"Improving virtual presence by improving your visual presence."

Hey everyone. I kind of want to go over a few things with just video in an online learning space. Maybe dabble on like instructor presence in a synchronous online learning environment. So I kind of wanted to show you how video can start from this and then go to this. So it looks a little bit better, it sounds a little bit better, and overall it's better quality. So my goal here in this video is to show you some basic techniques to improve your video quality, and then a little bit more advanced techniques. Maybe it's some tools you already have around the house, or some things you might want to invest in, depending on how deep down the rabbit hole you want to go into improving online virtual presence. So let's go back to the other video so we can kind of step up the quality a little bit more. This is my webcam. Built into my laptop. You can hear me fine, you can see me fine, and this is great. This is how we'll mostly interact in an online space, whether it's in class, work meetings, Zooms, Skype calls, anything like that. But what I want to do is kind of walk through a couple really simple steps to just do some basic improvements, and then I'm also going to introduce some more advanced techniques, whether that could be maybe some stuff you have sitting around your house or something that you might want to invest in to check out a little bit more. So one of the things in my video production class that I really try to drive home to my students is that it's really important to make sure the camera is eye level with your subject. This accomplishes multiple things, but for the most part it puts your viewer or your audience or your peers or your students on your same level, right?
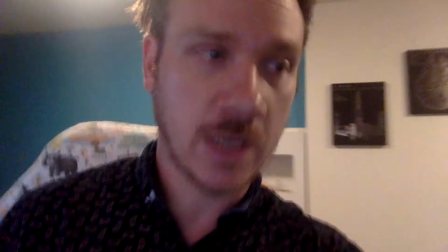[1:55]
Your eye level. So what I'm going to do here is just kind of pick this up and put it here.
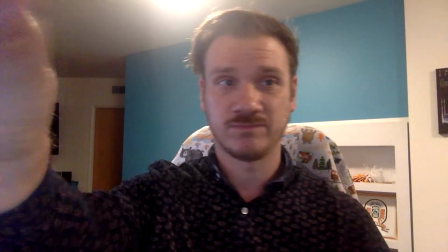[2:02]
Now, there you see more of my space.
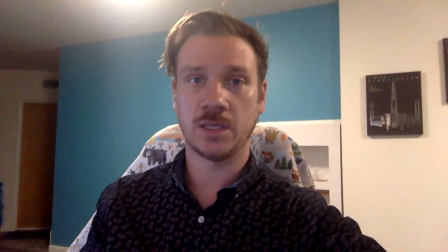[2:09]
You see me pretty much level.
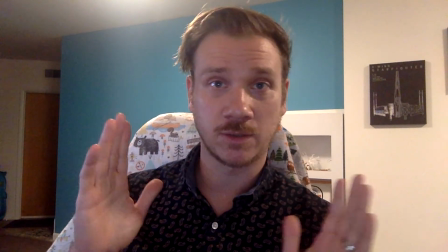[2:12]
I guess the one quick improvement we could do here is I can start looking into the camera instead of on the screen.
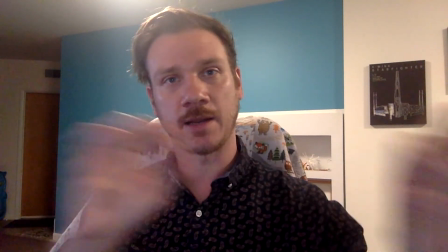[2:19]
But we always like kind of to monitor what's going on in the Zoom room.
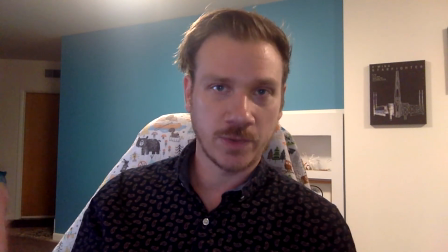[2:23]
But this kind of helps with that presence, whether you're interacting with colleagues, coworkers,
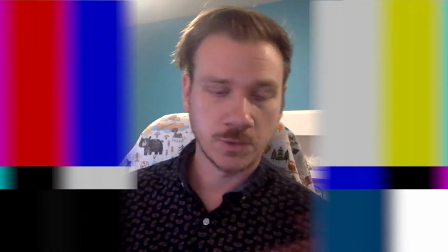[2:31]
or instructors. So to recap, right now I have my laptop,
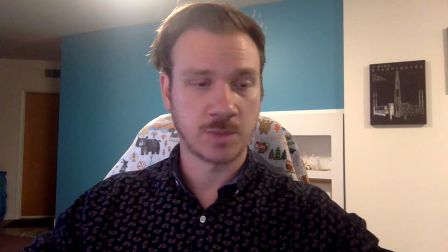[2:38]
my built-in mic, which is probably right here, maybe, or here.
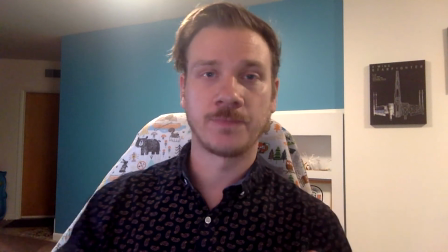[2:44]
Probably hear that. And then I've got my built-in webcam, right there.
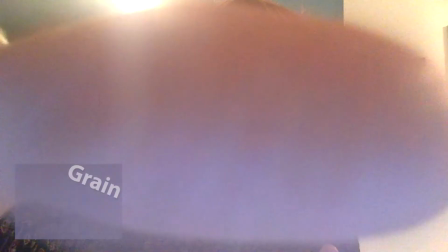[2:48]
Hello. And you can actually see it's kind of grainy, right? You kind of see the graininess that's built into everything.
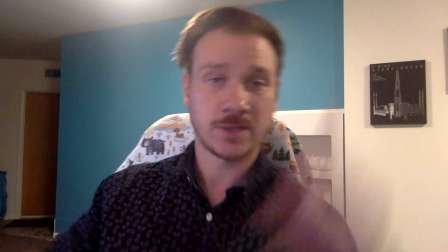[2:55]
And again, like this works, I also have this overhead light, which you can kind of see glowing here.
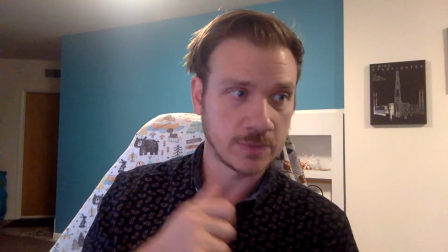[3:03]
But like what are the few things that we can do to improve this, right? So first of all, what we're going to do is try to turn off that overhead light.
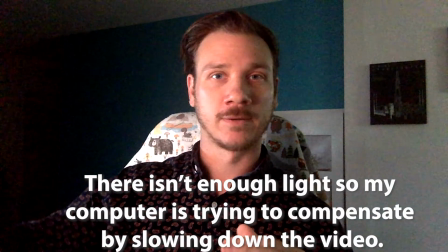[3:10]
Now the big difference here is I have a huge computer monitor in front of me. So if I turn that off, it's pretty dark.
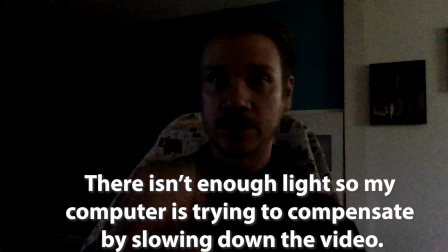[3:19]
But what I want to try here is just starting to introduce a couple lights.
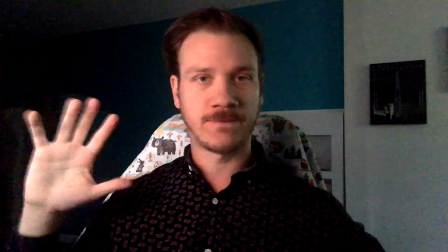[3:25]
And that'll just kind of fill the room out a little bit.
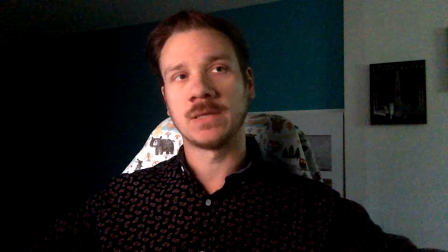[3:28]
So first thing I'm going to do is just kind of turn on my basement light bulbs that are just little practical lamps.
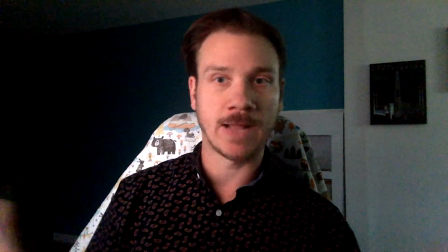[3:36]
They're just around my room.
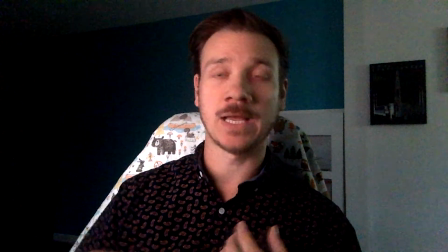[3:40]
I'm not trying to show off anything right now, but it's really easy to just say, Alexa, turn on the basement.
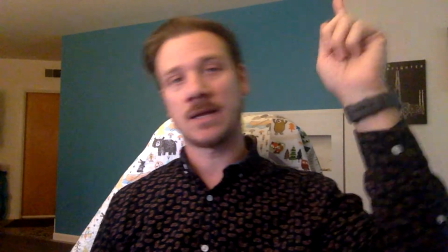[3:48]
So right there, it kind of fills in the basement a little bit. Again, it's just basic lights, but it's not this bright overhead light that was just shining down on me.
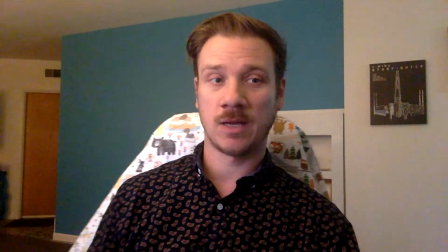[3:56]
The next step is we can maybe turn on a single side light and just kind of see how that looks.